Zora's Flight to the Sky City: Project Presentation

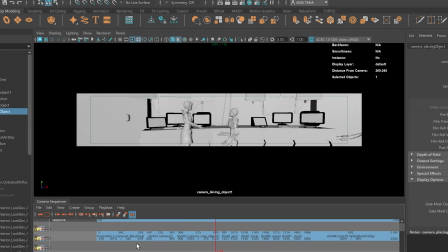4:07 The sequence was designed to fit a screen that has a wide aspect ratio.
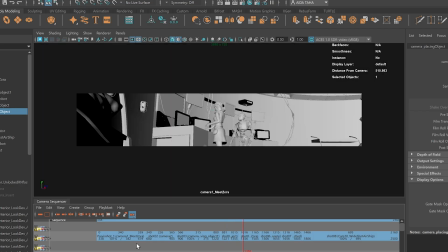4:11 I had to design every shot with a strong center focus, while still taking advantage of the wide format.
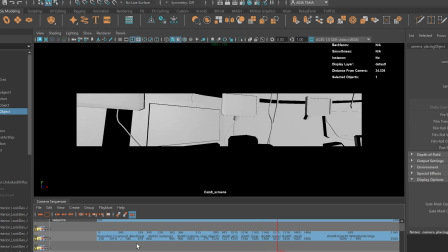4:17 I'll play the previs now. This step really helped me finalize the pacing and camera movement before going into full rendering.
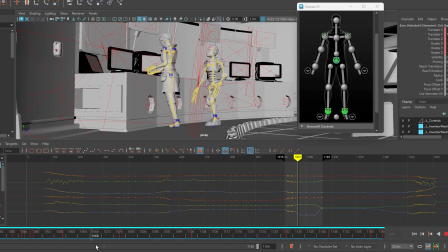4:26 Now, after the previs was finalized, a very important step is the animation process. This stage was very challenging. Animation was honestly the hardest part for me.
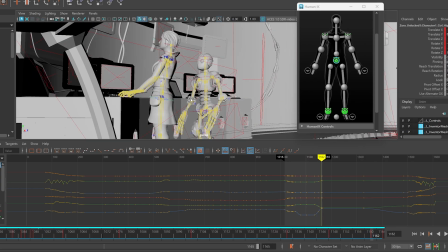4:39 I struggled with broken curves, gimbal issues, and timing that didn't feel natural at first.
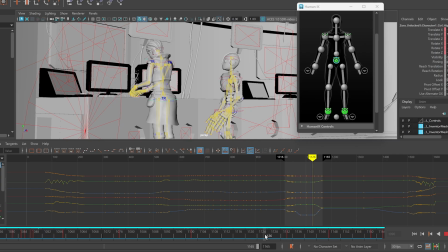4:44 But then I started to make sense of it. I had to clean up the animation graph, apply Euler filters, and redo several movements before they worked. Even though it took a lot of trial and error, it helped me understand animation on a deeper, more technical level.
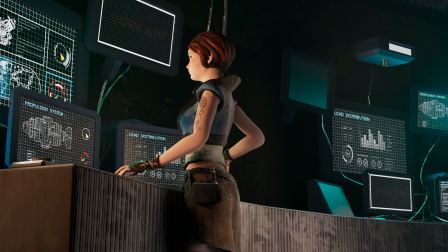5:00 Now we come to the rendering and the technical development. I wanted to show some of the rendering tests because this was one of the most challenging parts, mainly because of how time-consuming it was.
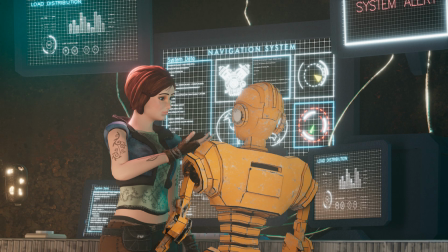5:11 Here are a few earlier frames where I was adjusting the camera, the bucket size, and the lighting quality. I also tested atmospheric volume. It also slowed the process down a lot.
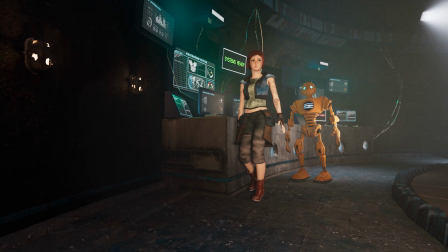5:23 Balancing quality and time became its own learning experience. I also learned how to work properly with EXR files in After Effects and Premiere Pro. I had to set up the correct color space and make sure all the shots matched.
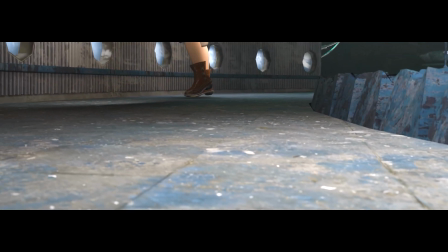5:38 Now we are reaching the end as we watch the final sequence. First shot, wide camera.
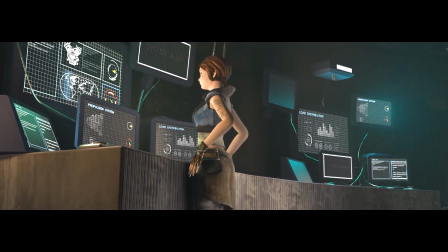5:43 We open with a low rising camera angle that reveals Zora in her workshop.
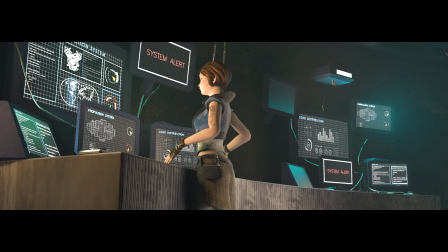5:48 This shot sets the mood and introduces her environment and her focus. She walks toward the counter, already concerned about what she's seeing on the screens.
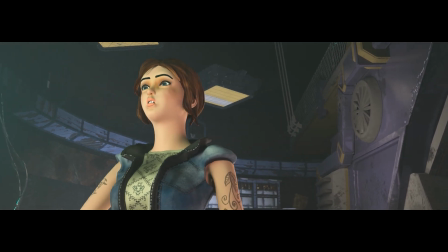5:58 Second shot, close-up camera. The camera circles around Zora as she studies the screen data.
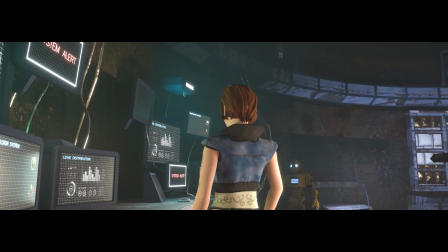6:03 I animated her facial expressions in this close-up to highlight her worry and tension as she tries to understand what's going on,
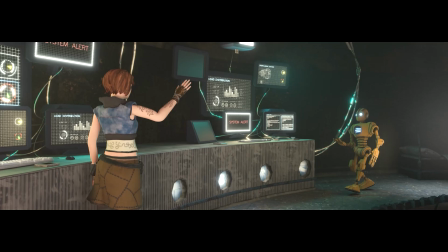6:10 and she calls for her robot assistant. Third shot, meeting the robot.
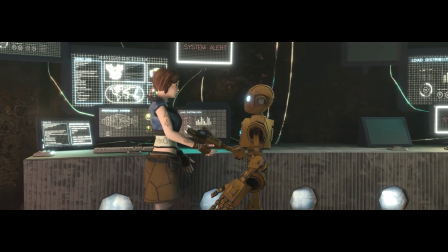6:16 Here the robot enters from the right and hands Zora the device. It's a simple shot, but it's important for showing their relationship and setting up the next story beat.
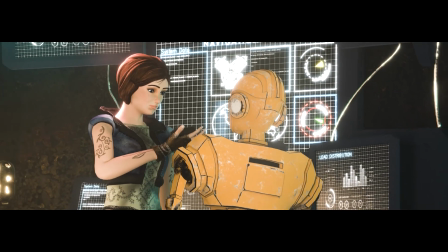6:25 Shot 4. Examining the device. Zora inspects the device closely.
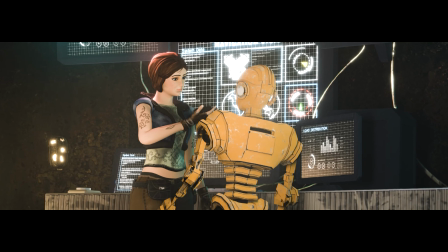6:30 This shot focuses on her reaction and the small movements that lead into the final action.
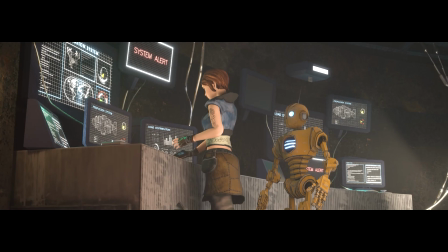6:36 Shot 5, placing the device. We move behind Zora as she inserts the device into the counter. The rotating camera adds energy to the moment and signals that something is changing.
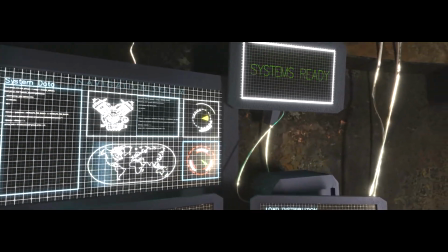6:48 Shot 6, screens reacting. The screens light up and the information changes, ending with systems ready instead of systems alert as we started.
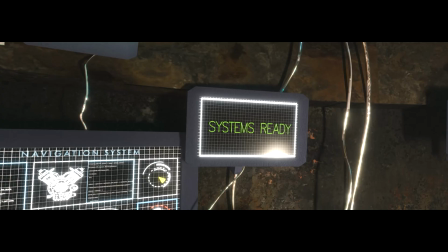6:56 This shot highlights the animated UI work I created in After Effects.
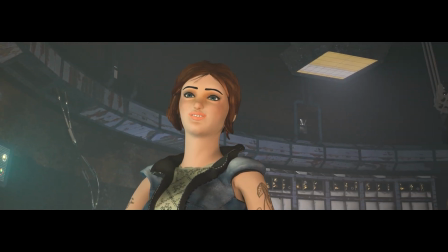7:00 Now, in the final two shots, 7 and 8, Zora's excitement as Zora reacts to the update.
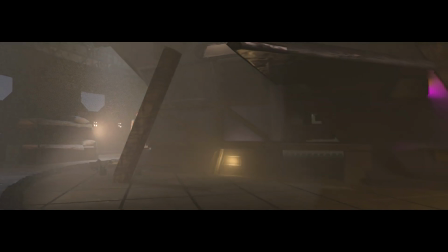7:09 It's a subtle but important shift in animating her facial expressions from concern to excitement, showing her emotional journey.
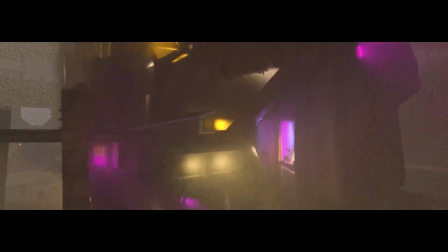7:16 And in the final shot, we follow Zora and the robot toward the airship. Then the camera circles and rises to reveal the airship.
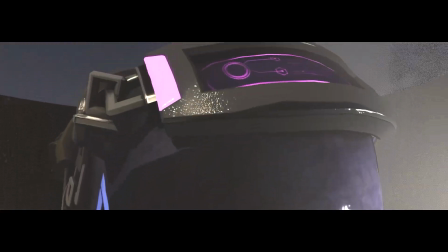7:26 This final shot closes the teaser on a hopeful cinematic moment.
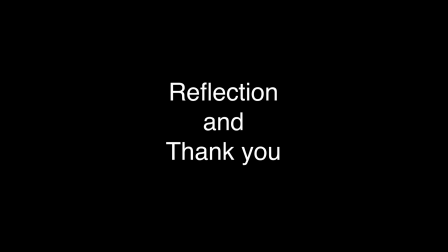7:30 Each shot was designed carefully to carry the story forward and show emotion, movement, and atmosphere. And in my reflection on this project, I would say that this project taught me so much about the full 3D pipeline. It made me realize that my strongest areas are modeling, texturing, and look development.
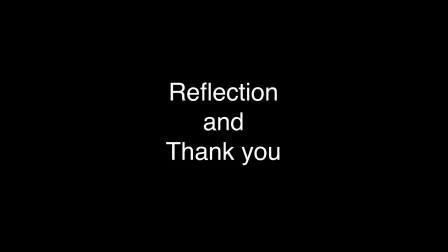7:47 And it also showed me where I need to continue improving, especially animation and render optimization. Most importantly, I was able to carry on many roles, the director, the modeler, and the animator,
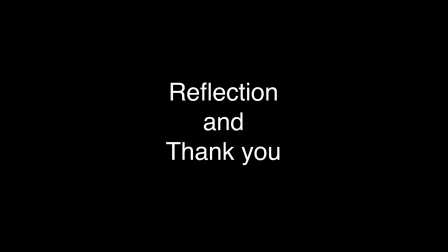8:00 in order to make this as a finished cinematic piece. I'm so proud of how much I learned, and I'm excited to keep developing Zora and her world. And thank you for watching.